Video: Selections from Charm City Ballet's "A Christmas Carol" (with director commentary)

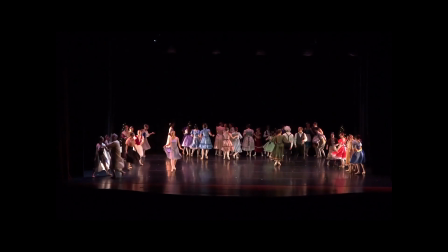9s
So the first young Scrooge and Belle Pa, I know one of the challenges on this piece is the lighting,
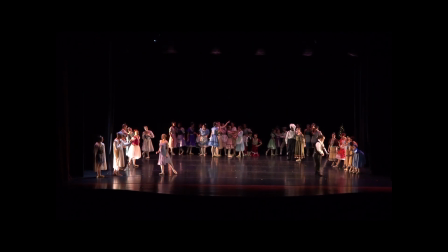16s
because we're trying to darken as much of the perimeter as possible, but it's hard to create that same effect. It'd be similar to like what they do in, what's that movie?
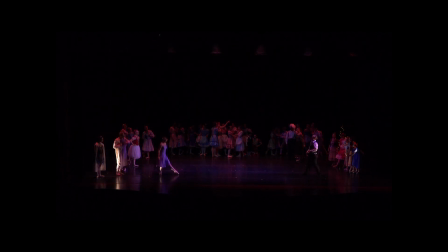28s
American Beauty, where they sort of, black out everything else and focus on one performer. This was one of the earlier pieces that we choreographed, right? We rehearsed this on the very first day of rehearsal. But with Chris Cho.
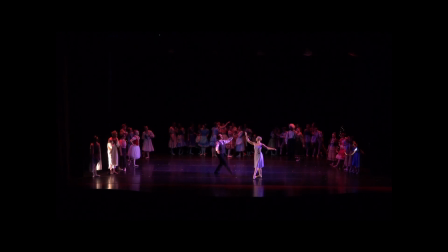46s
I remember that day we rehearsed past, present, this. The lighting also ends up causing a space challenge in that we lose about a third of the stage.
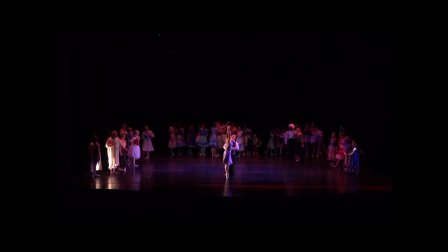63s
This role was originally set on Spencer. It was set on her in 2015.
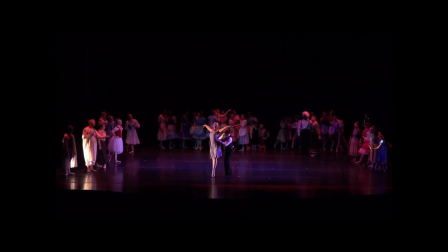71s
She's been Belle ever since. This will be her 5th year performing the role.
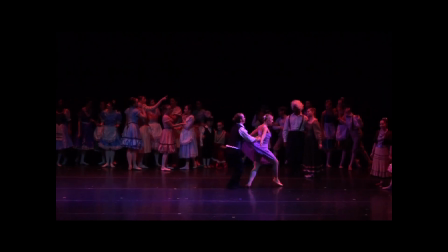79s
I remember doing this sequence like 30 times in a row
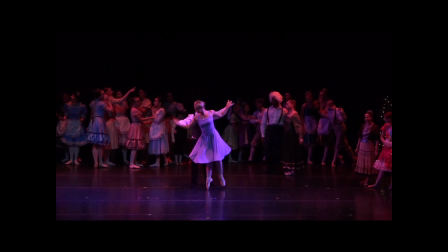85s
because they just couldn't get the arm work to be able to do the ins and outs.
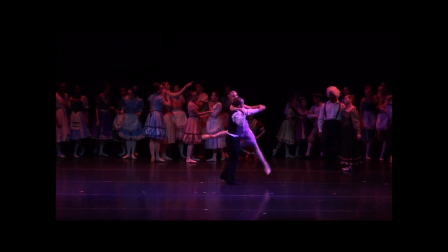92s
Have Chris lift her in the air and land on his leg. They weren't a fan of that part. It didn't work out so well.
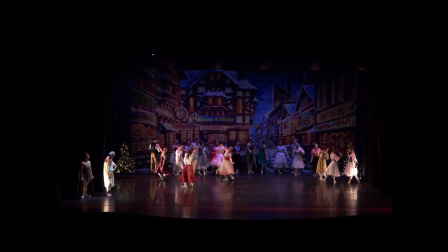107s
Alright, so this is Fred's party. Tell us about Fred's party. I always refer to Fred's party as the Nutcracker flowers of A Christmas Carol.
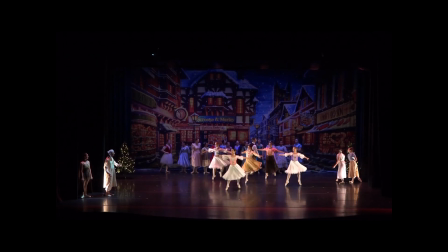121s
I don't know, maybe because I don't know why.
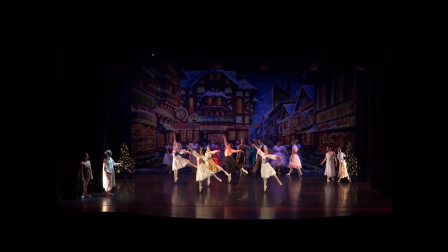125s
I think it's like simple group choreography that it's in a 3.
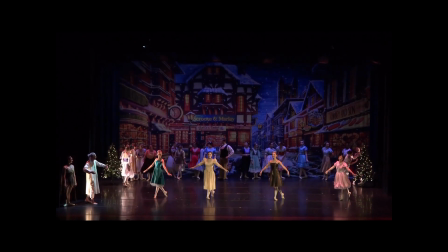132s
More to say. Okay. Yeah, I think maybe that's why it's in a 3.
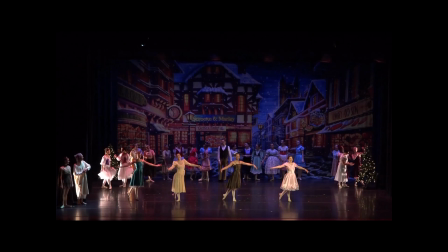136s
But also because the choreography is quite simple in this, but it doesn't mean the execution is,
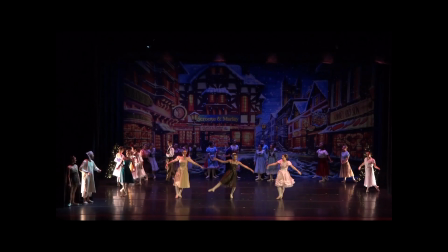145s
because the dancers in this scene have to exude grace and radiance and poise.
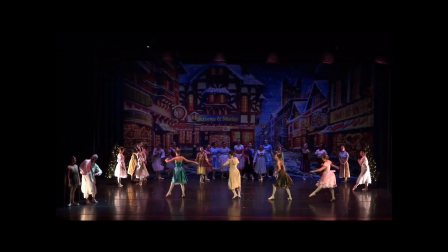154s
The performance quality that's required in this scene is the
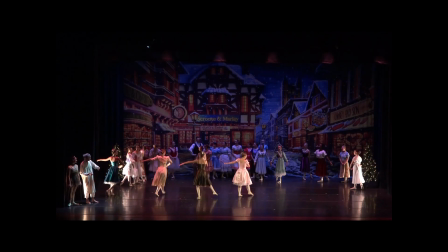159s
type that can capture an audience just with a simple arm movement
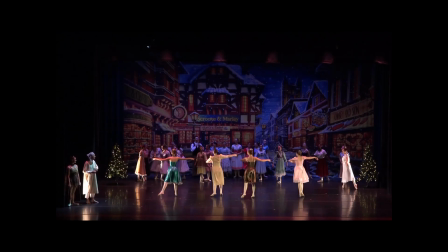165s
or a simple gesture, a simple walk across the stage. That's the feel that's needed to perform a scene like this in an exciting way. It's something that's hard to pull from some dancers.
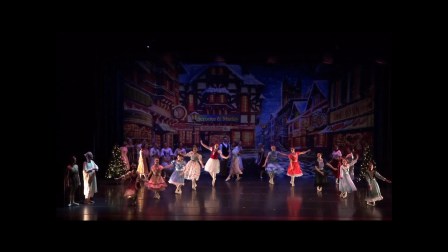184s
Yeah, it's a quality that's difficult to teach if it's not sort of part of their makeup already.
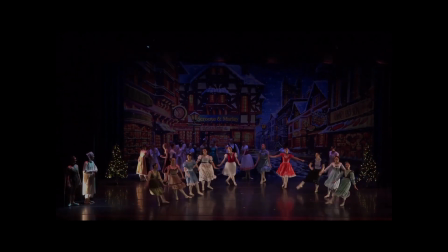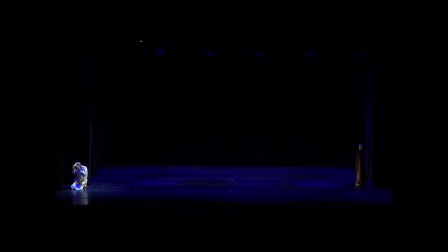200s
So I decided to include this scene because Rick. So this is his 4th year playing Scrooge Forest. When we set this up for him 3 years ago, we basically said, alright, there's this gap
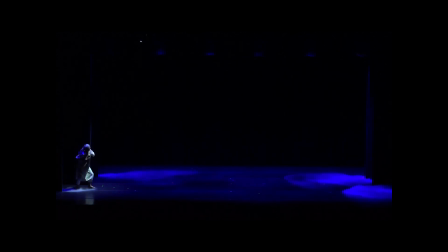219s
between when present leaves with ignorance and want and future comes on. And there's gonna be, dry ice filling the stage and fill it, go.
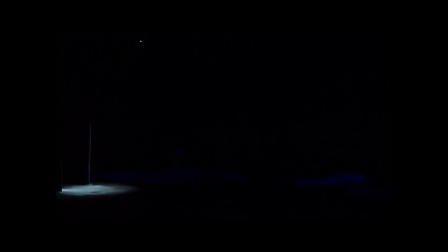235s
Yeah, I think we said there's a sense of doom. Do what you want with that.